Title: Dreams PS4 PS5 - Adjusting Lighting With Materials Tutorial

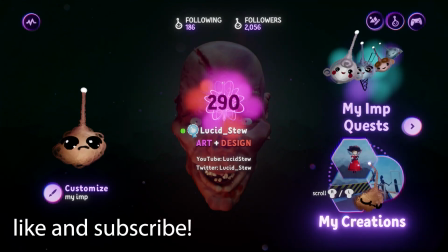Hey, it's your old pal Lucid Stew again. I am back in Dreams for PS4 after a short break and am ready to tell you about some tips I've gathered while working on things lately.
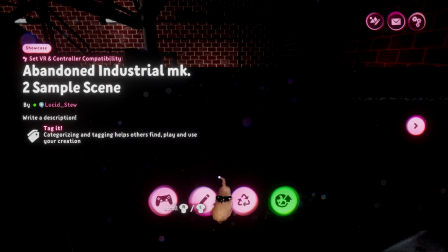We're going to start with a set of lighting tips that's a little different than you might expect.
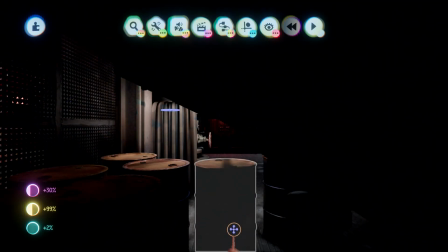Let's get to it.
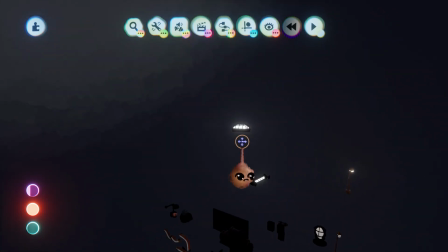This is a demo scene I've been working on for my collection Abandoned Industrial Mark II, which I will be promoting at the upcoming Dreamscom 21.
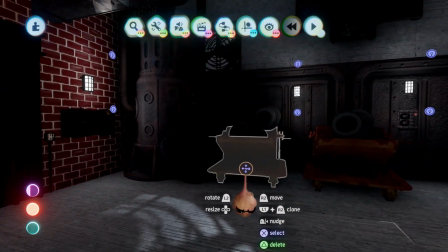As you can see, this is a pretty dark world and scene.
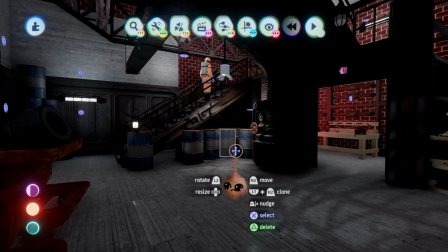My sky brightness is rather low, and that results in some areas that do not seem to correctly interact with the scene's ambient light,
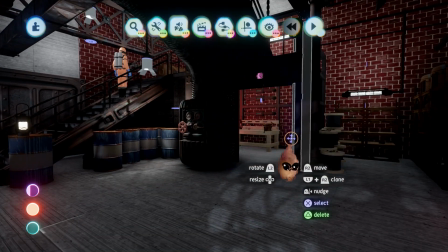and are also not readily resolved with diffuse lights.
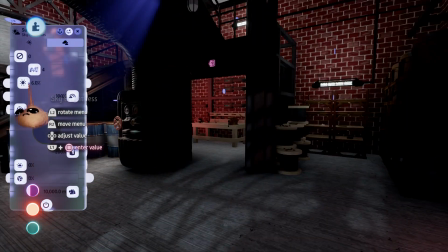In a scene like this, we want to retain as much contrast and shadow as possible while brightening up certain objects,
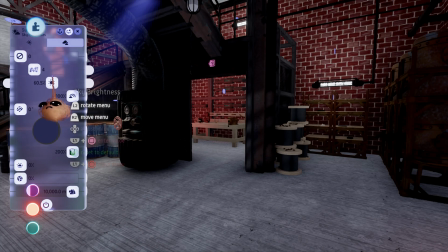so their surface details are more readily apparent. One option you might reach for is turning up the sky brightness, but you'll notice when we do that,
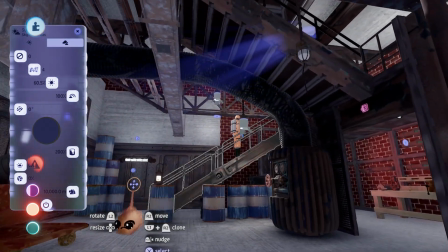we immediately start losing those good shadows that give us an overall sense of darkness and foreboding.
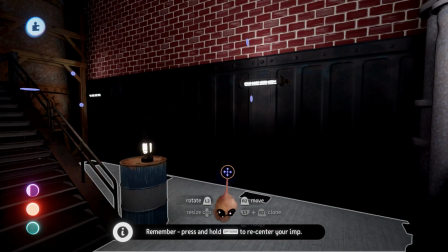In addition, that will cause certain things to start looking glowy. One reason for that is that perception of materials is relative.
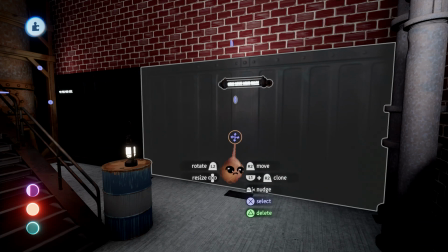I have two sculpts next to each other that are different in materials. The brick walls are rougher, and the metal panels are more metallic.
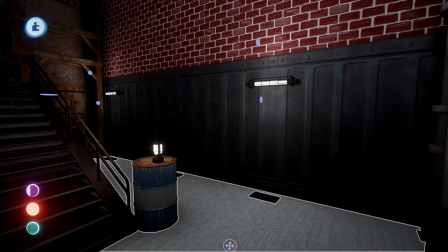This makes the metal panel look very dark. If I increase metalness, the brightness normalizes compared to the brick.
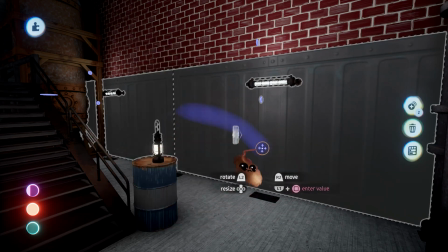When you do this, you'll likely need to adjust shininess to keep the object looking like the material you want.
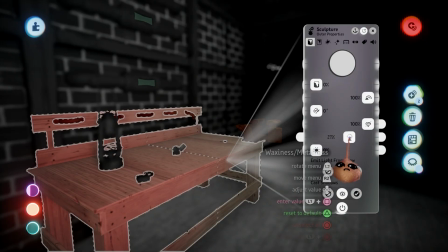On the opposite end of the spectrum, your sculpt can be too relatively waxy next to the other sculpts.
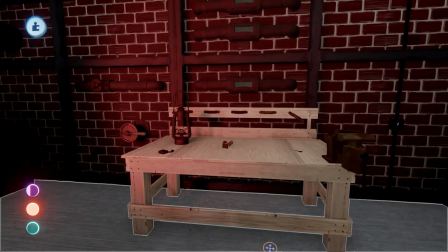This can cause sculpts to look glowy and give them a hovering or two-dimensional look.
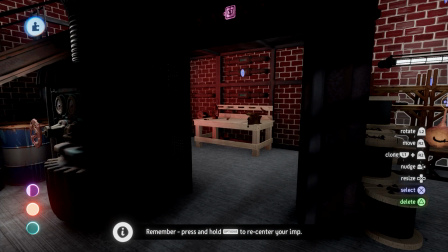In those situations, increasing metalness will normalize the relative brightness,
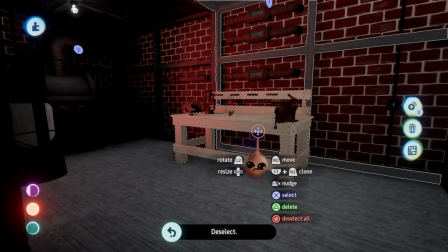and then you'll likely want to make the object rougher to retain the look of the intended material.
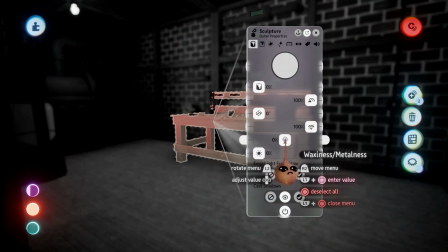In the case of this sculpt, roughness is already at 100%,
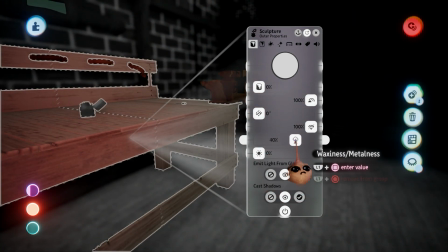so it's probably a good habit to leave some leeway on either end of a slider when designing sculpts or bringing them into a scene.
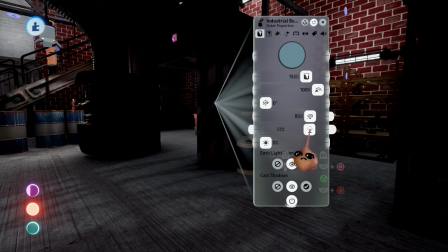Sometimes relative material darkness combines with a dark spot in the scene to reduce the sculpt to a featureless mass.
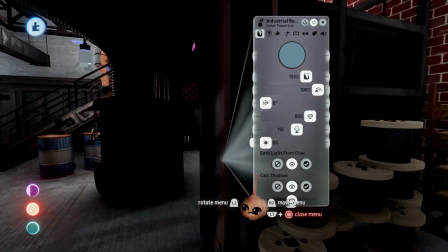This would occur in spots you want to keep dark, so a light is not an adequate solution.
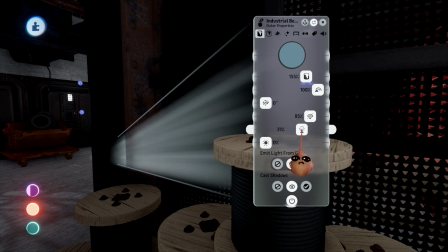However, you still want the viewer to be able to get a hint of what is there.
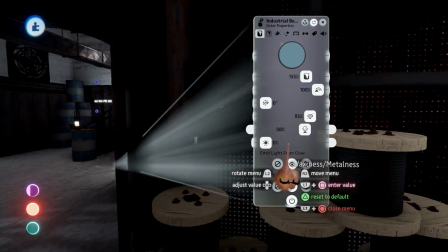This is like the last couple of scenarios, but you'll need to adjust materials even more in the appropriate direction.
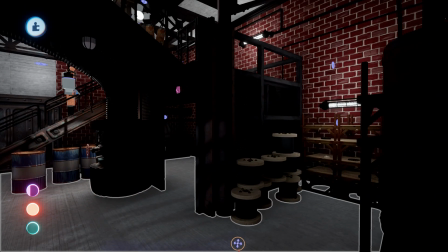Now, these tips are going to be most effective in scenes with static lights.
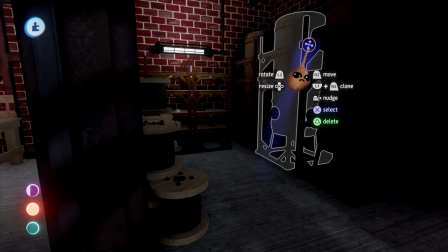If your character has a flashlight, for instance, you're going to illuminate these various objects, and their odd materials will be apparent.
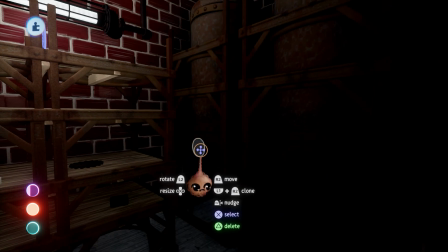You can still use these techniques in those cases, but you want to be more conservative.
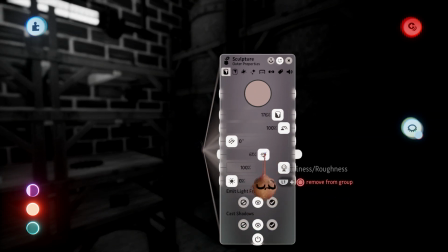Let's say you have a sculpt in a dark area and you're happy with how dark the object is, but you want to give more of a hint of its presence.
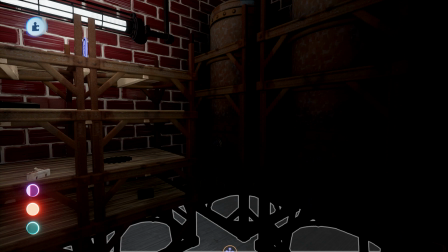You can increase shininess and give it a crisper highlight. To accomplish this, you'll need to have the sculpt within range of a light though.
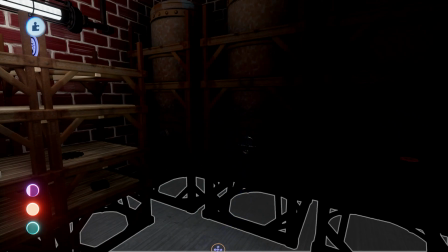Along the same lines,
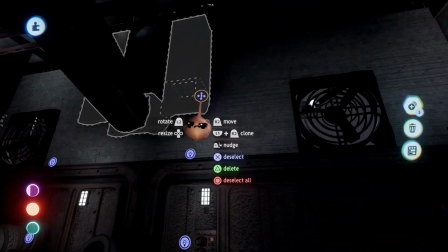you can fake edge lighting by appropriately adjusting both material sliders on a sculpt that is near the edge of the range of a light.
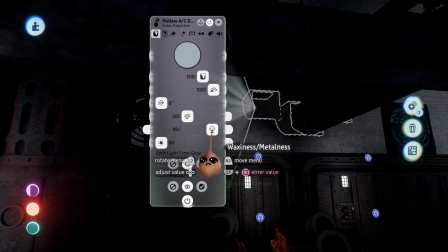To take this from complete darkness to what looks like illumination from below,
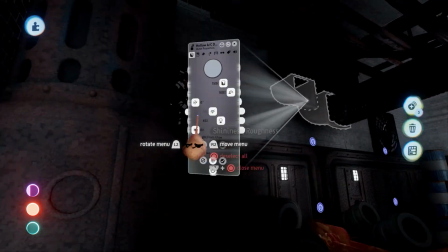you're going to need to move toward waxiness and shininess quite a bit.
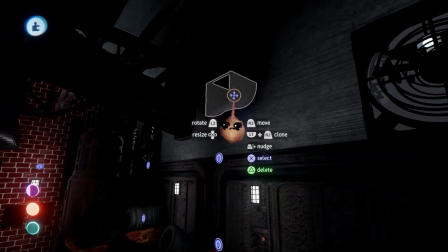A couple of things to keep in mind: if a new light enters that area, this material could end up looking out of place,
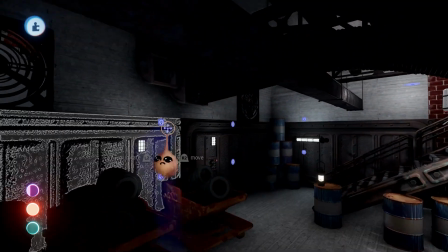and also you'll need quite a bit of headroom in waxiness and shininess to begin with in order to make a significant impact.
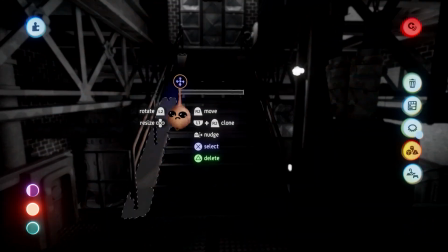Combining these concepts, we can do some interesting things with existing lighting and groups of sculpts in order to enhance overall scene lighting.
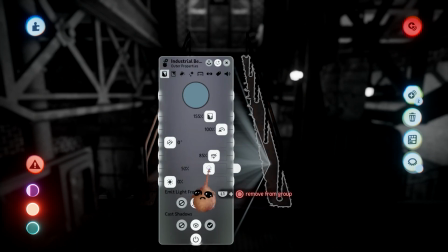Here I'm working with a staircase comprised of about 20 sculpts, which is near a spotlight, a diffuse light,
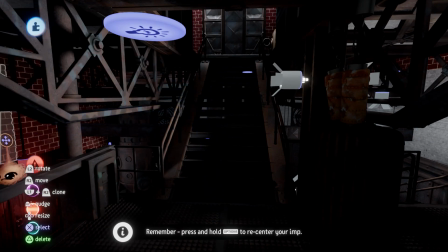and a light-emitting glow sculpt at the bottom, and near two diffuse lights at the top.